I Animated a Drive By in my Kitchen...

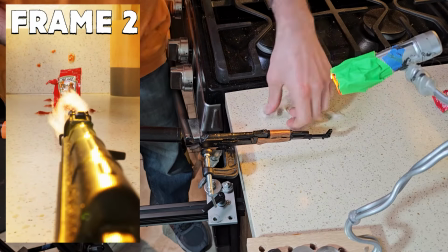249s
Don't want this loop to feel too samey. Flare 1 is removed and Flare 2 is placed on the barrel. Blast it aggressively with the flashlight, as much as you can.
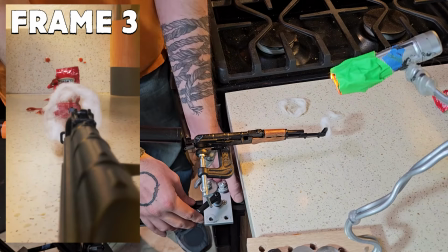256s
Frame 3, the bullet has fully left the barrel. The gun and the slide are now at their minimum positions, closest points to camera.
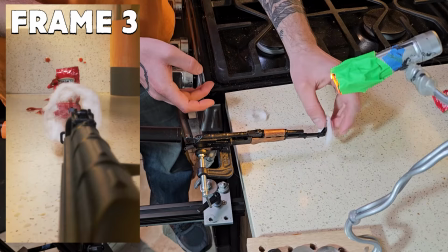262s
Flare 2 is removed and Flare 3 is placed on the barrel, but I do not shine a light on it. The overhead light turns off.
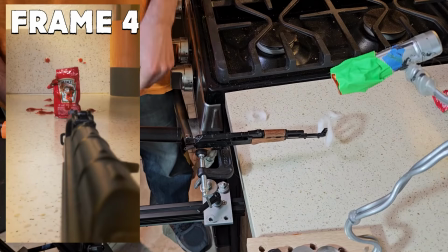268s
This makes it feel more smoky than explodey. Frame 4, the gun is finished firing and will fire again next frame.
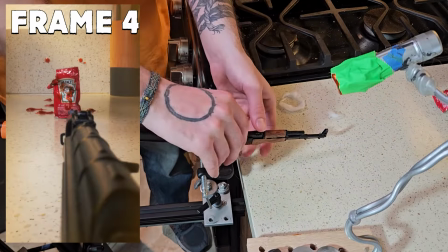273s
Remove the flare and slide the gun away from camera, and move the bolt a hair shy of its minimum position. Point the tip down slightly and get ready to do it all again. I repeated this 4-frame sequence for 90 frames. You can count how many times that is if you really want to. It may seem like a lot of work, but I actually found it very comfortable. I got a nice groove and only made a couple mistakes. I didn't try to be perfect. I didn't try to perfectly repeat the loop every time. Sometimes the tip is pointing a little more down, sometimes it's pointing a little more up, sometimes it starts a little farther away or ends up a little closer. Like, it's all good. It's actually a good thing that the loop doesn't repeat perfectly. It stops the frames from rhyming and it helps disguise the loop.
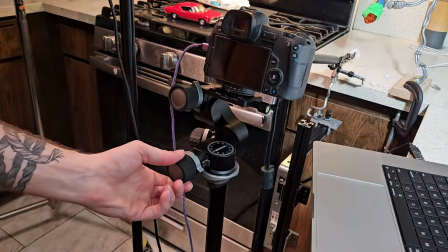312s
The camera moving helped hide the move as well. The camera's on a gear head, which allows for precise control along the side, and the up-down.
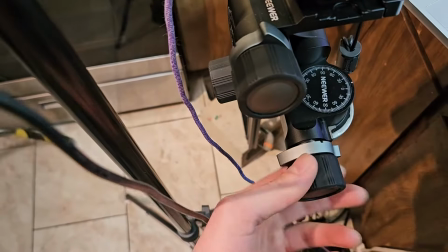320s
Or pan and tilt if you want to be technical. I basically freeballed the camera move. I figured I wanted it to feel shaky and unpredictable, so why bother planning anything out, right?
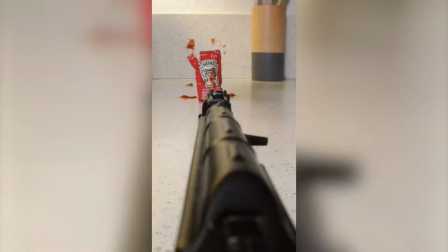329s
The only real trick was keeping subtlety. It's very easy to move too much, and a bad camera move ruins good animation.
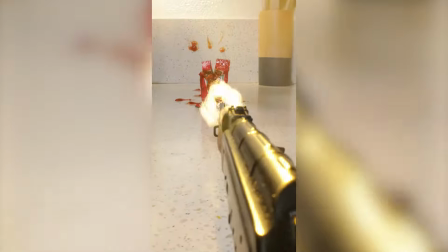335s
Just remember that no matter how small your previous move was, there's always a smaller move.
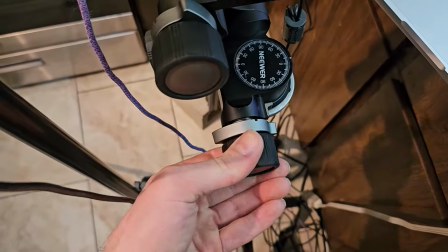340s
Feel free to overmove and then crank it back again. Then overmove and crank it back again.
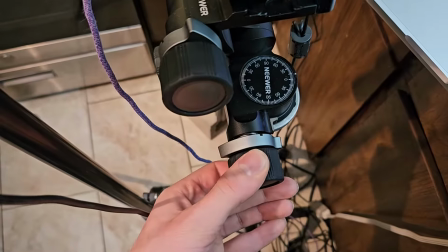345s
This adding and subtracting will get you where you need to go. Just remember where you were.
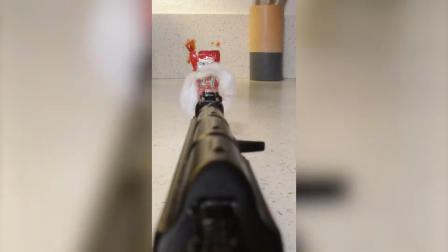349s
In hindsight, the move could have been even more chaotic, but I was scared of muddying the animation, making it too hard to see.
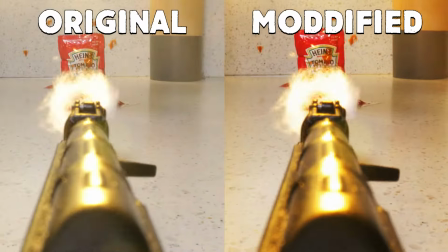355s
I ended up needing to add a bunch of digital screen shake in post, something I don't really love doing, but it had to be done.
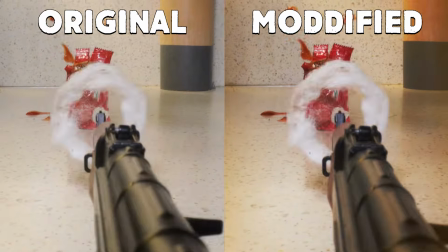360s
If I took an hour and did a few more move tests before the animation, I may have ended up with a stronger move. That's fine. It's totally fucking fine. The final element at play is the packet itself. I wanted the bullets to hit him and for him to feel like he was getting jostled around. Like, I wanted him to feel like vibraty. You know, like, something like that.
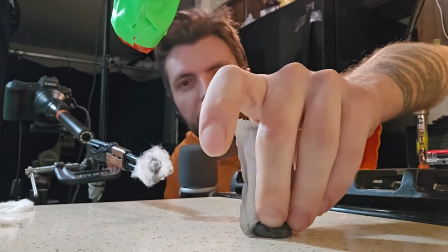381s
He was held in place with black butyl, a black, sticky, tar-like substance that I use a lot to make stuff stick to other stuff. The trick with animating the packet, again, it's subtlety. This shot is 3 seconds long, and he doesn't even fall over by the end of it.
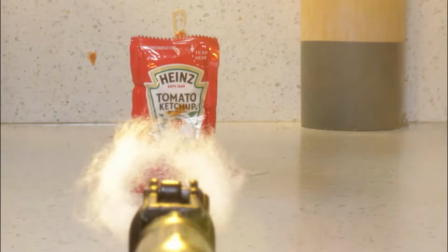396s
He can't get too fucked up too fast. It's so easy to reduce him to goo in a second, but I really needed him to retain his shape for longer.
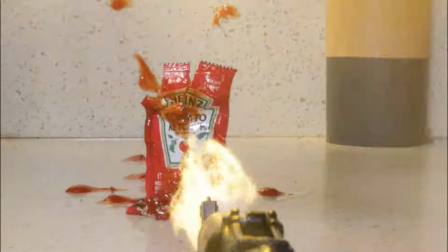403s
So whenever I removed a part of him, I'd tell myself to wait another 15 frames until I can remove another part.
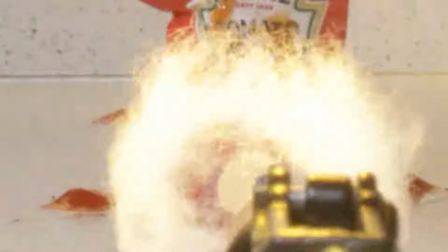409s
I periodically put ketchup on the floor around him when it felt right. Again, I tried not to overdo it.
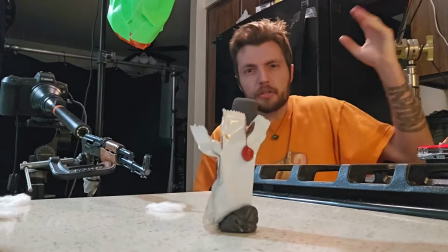414s
The last thing I had to do was animate the bloody ketchup spewing out around him.
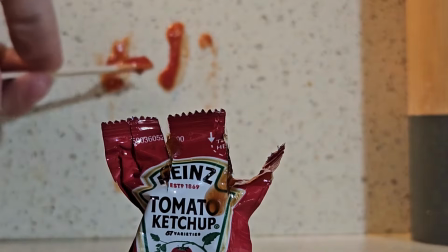420s
This was done by painting ketchup onto the wall behind him.
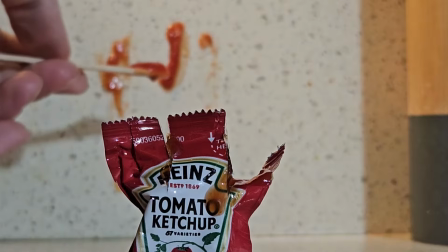424s
And it sucked, because I couldn't see where I was painting while I was painting. I had to guess.
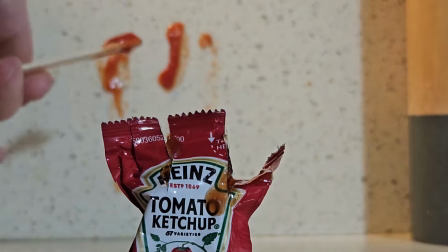429s
Oftentimes I'd put a glob on the wall, then I'd look, and it'd be slightly too high. Then I'd have to wipe it away while remembering where it was. Hopefully I'd get it after like 1 or 2 tries, but sometimes I think it took like 5. This one sucked. I hated doing it. It was no fun at all.
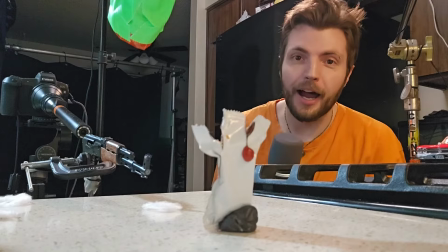445s
Every time I got to a good position, I'd think to myself, thank God I don't have to do that again for another 3 frames.
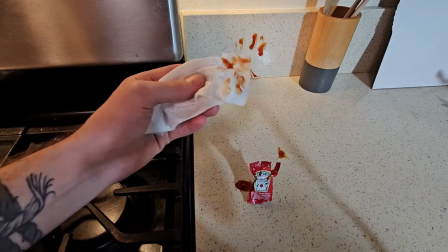453s
I was going through baby wipes like a motherfucker, dude. This bag was full when I started.
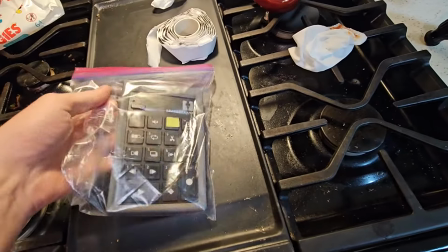460s
Look at that, it's almost gone. Also, if you're ever animating gross shit, put your keypad in a Ziploc.
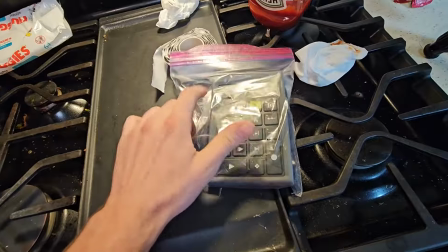467s
Keep it fresh, don't let him in. Don't let it in. It was a slugging match. A gross, stinky slugging match. But it's not enough to survive stop motion.
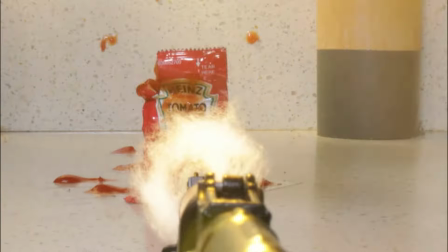476s
No, survival is just the beginning. You have to thrive. You have to perform amidst all the bullshit. That's where the artistry begins. Remember, I'm doing all of this at the same time. And I'm delivering a performance on top of that. All everyone sees is the final frame.
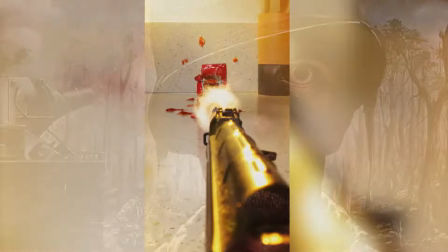492s
People don't see the labor, the struggle, the war. The tree is invisible, only the fruit.